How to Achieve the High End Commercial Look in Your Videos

You're about to watch part of an exclusive tutorial that's only available on my product video course on how to achieve the commercial look in your videos. To watch the full tutorial or check out all the amazing content that I've created on teaching you how to create product videos, go to www.productvideocourse.com. Now let's dive into the exclusive clip.
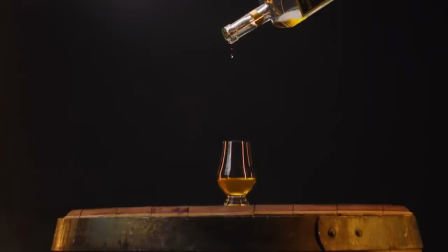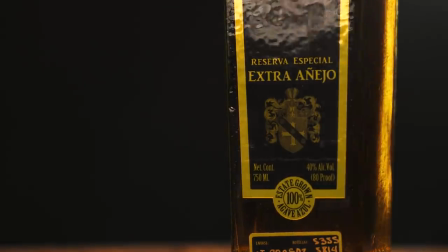[0:30] Real tequila for real tequila drinkers. The Bad Stuff is an award-winning tequila made in Arandas, Mexico,
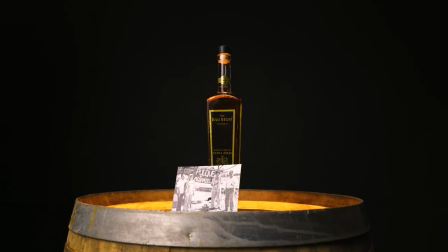[0:38] with hand-picked agave and artesian well water by growers and distillers who are as passionate about making tequila as you are drinking it.
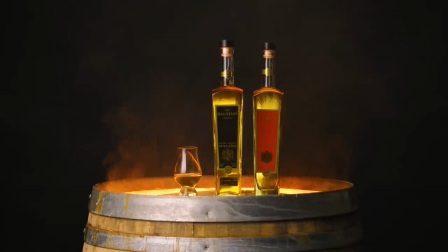[0:46] Learn more at thebadstuff.com.
Today we are filming for the Bad Stuff tequila brand, and what my client has wanted us to do is they really want to show this gritty look, very similar to whiskey commercials. And this is going to be another lesson on set design and how important it is, because of course we could do a gritty look where we just have a wooden background and all that, but we wanted to take it a step farther and really create depth in a whole immersive environment. And so tequila, whiskey, and a lot of different distilleries and wine, they all distill their alcohol in barrels.
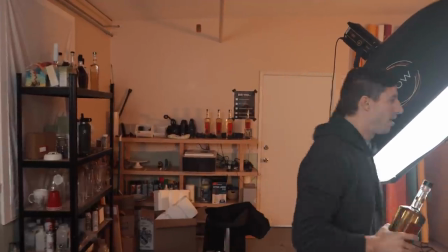[1:33]
And so if we take a step on over here, come on over here, what we're doing is we have set up a barrel.
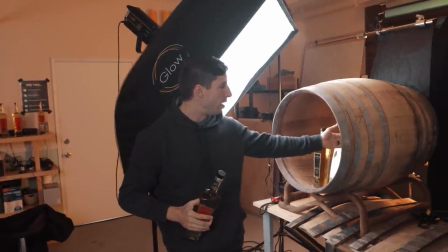[1:40]
We went to a barrel shop. I have connections with barrel shops, and you can have connections too, guys.
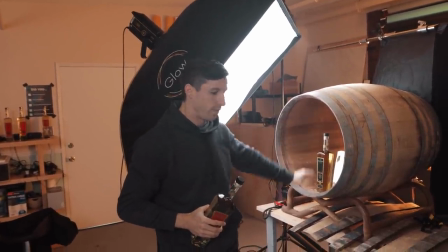[1:47]
But what you're gonna do is typically barrels have these on here that are gonna cut.
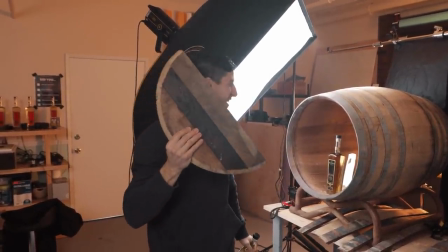[1:57]
Typically barrels have these wooden circles that cover the tops of the barrel.
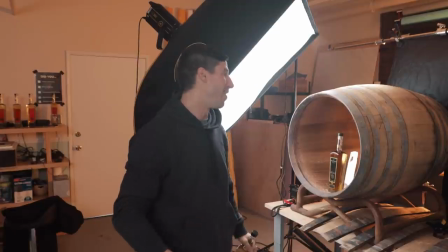[2:04]
So when you fill it up, right, you can fill it up with the alcohols and the alcohol is gonna stay in there. But what we have done is we've asked the barrel shop to remove it.
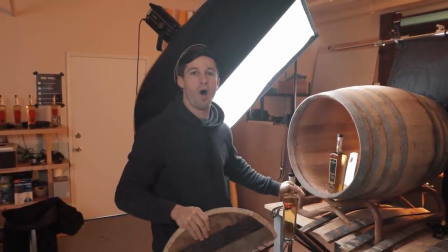[2:12]
This barrel cost us about $100, and this is really gonna set our video over the top comparatively to just having a wood background.
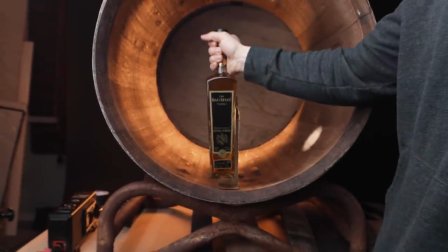[2:20]
So we already have our bottle, which we removed the back of the label, cleaned it, and that is ready to go.
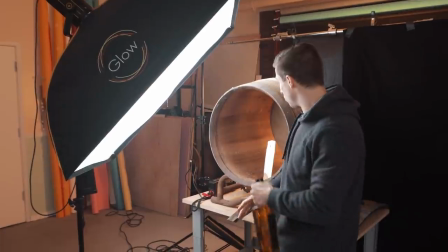[2:26]
Then closer, to make sure that the barrel, since it curves, so that the bottle's not sitting and leaning back like this, right?
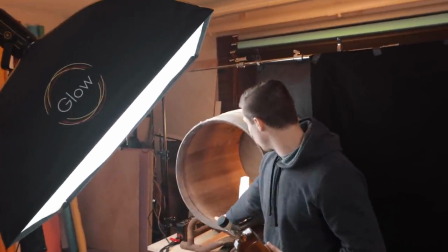[2:33]
Because that doesn't look good and it's uneven. I've taken some cardboard and folded it, and then took a little bit of gaff tape and made a little platform so it sits right there.
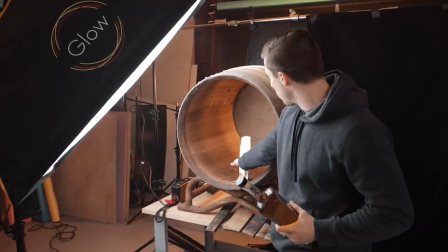[2:42]
And then right behind there, we have now cut out some gold reflective paper,
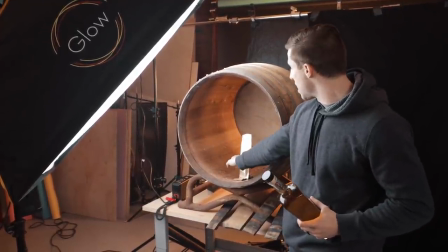[2:46]
like I've shown you guys 100 times, and then used a straw to kind of just bend it to the angle that we want and taped it down.
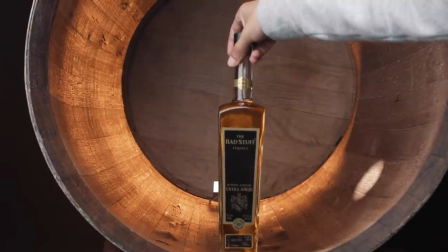[2:54]
So that's the trick with what we did here to really make this bottle pop.
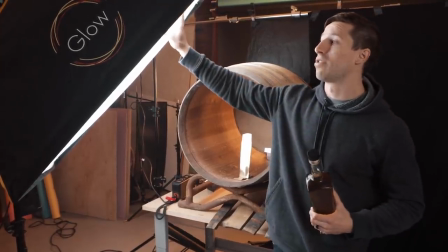[2:58]
Then right on, we have a rectangular diffusion. We just have one key light that we're working with right now.
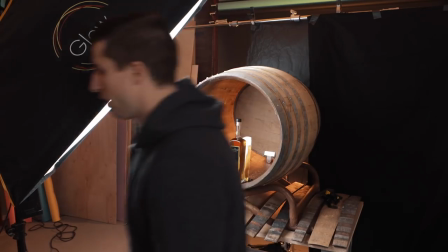[3:04]
Then what we have over here, Alex, you're gonna have to come with me, is
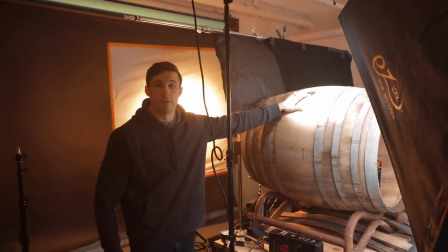[3:14]
I saw barrels have these, they're called a bunghole. It's called a bunghole, yes.
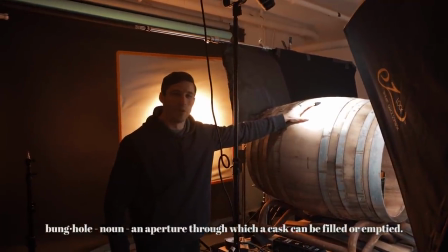[3:18]
And barrels have these things called a bunghole, and that's where you usually fill in with alcohol.
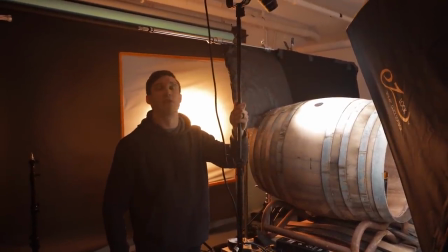[3:24]
And I thought it'd be really cool to take my 300D with a snoot to get a very high beam.
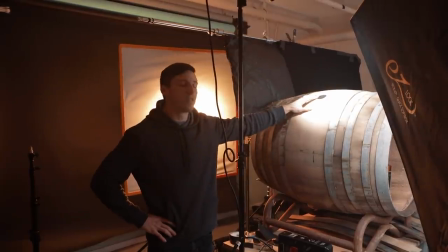[3:29]
We're gonna have that going in, a very hard light. So we're gonna be using diffusion spray inside here or a hazer so we can get that beam of light,
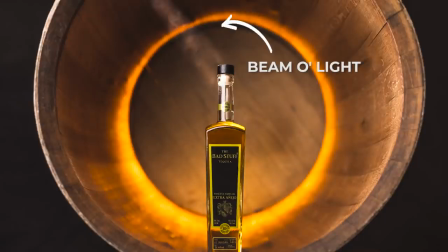[3:37]
because we want it to hit the bottle, and I think it's gonna look really cool and just give it that really godly,
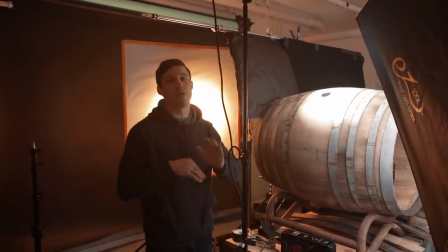[3:43]
beautiful look. So that's what this is gonna be doing to set up. We're just right now playing around with all the ideas, because while you're doing these complicated set designs,
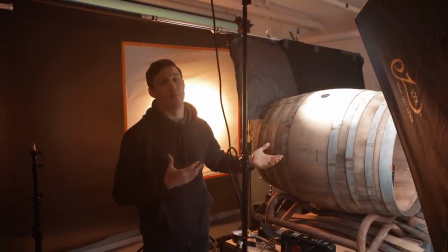[3:52]
you wanna make sure that it's gonna work, A, but B, you're just gonna kinda wanna play around with things a little bit and set them up. It's been, what, we started 2 hours ago to get to this point, and so we probably have another hour before we actually begin shooting.
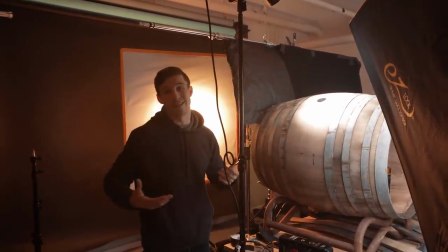[4:05]
And if you think that's insane, this is only one shot in the video.